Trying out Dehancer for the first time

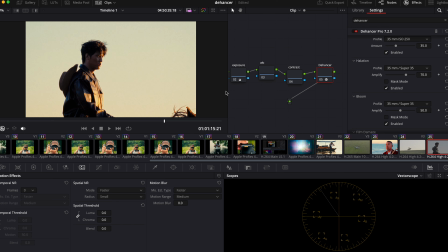Yeah. Actually, I think I'm going to
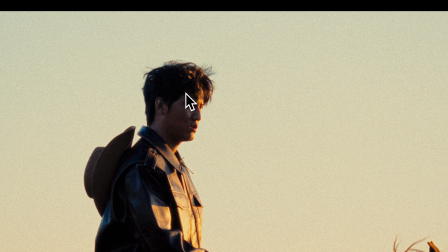have been the grain of 16mm, so it's more of a dirty look.
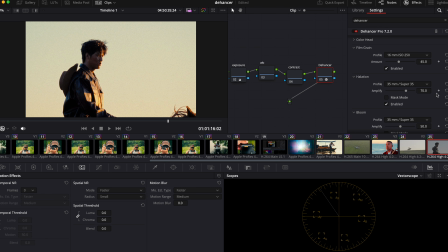Yeah. Oh wow. I think pretty happy with the results. And yeah, that's going to be the whole video of the review of the Dehancer.
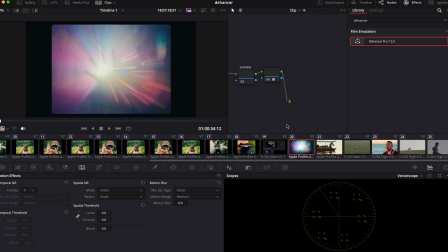As you see, it's very compact, and I've tested, you know, using different film profile.
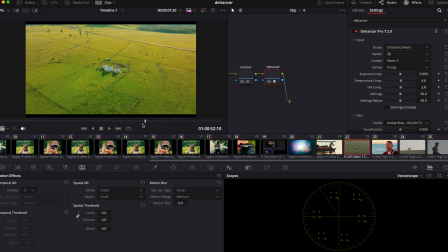Shout out my Fujifilm on the DJI, and also some shots are using.
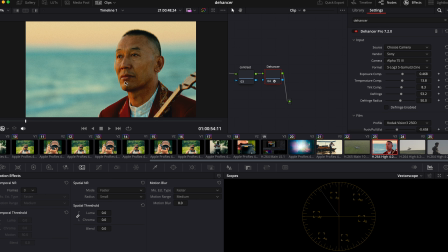Oh wait a minute! Now look at this. This little bit interesting. I'm gonna. A little bit cooler, you know, so like a warm and cool color difference.
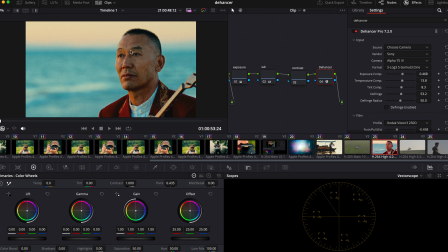Yeah. I think that's better.
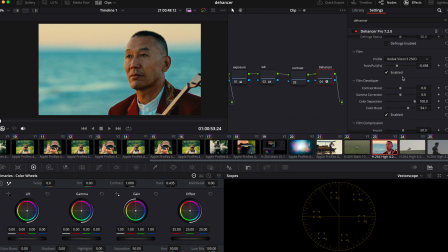Yeah, so as you can see, shot on different color profile,
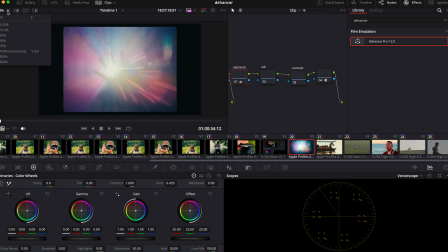and the Dehancer is able to, you know,
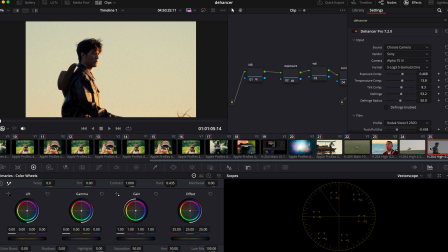based on your camera and your color profile. And yeah, hopefully you like the video. You can also use, if you want to try it out yourself, you can use the coupon code ANKAI to try it out yourself.
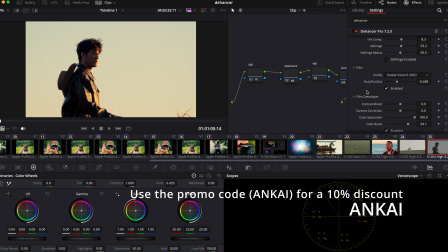You can get 10% off with my name. And shout out to Dehancer for providing the film plugin. And I'll see you next time.
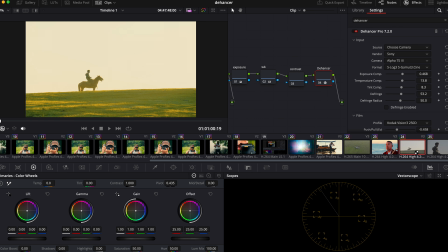Thank you for watching.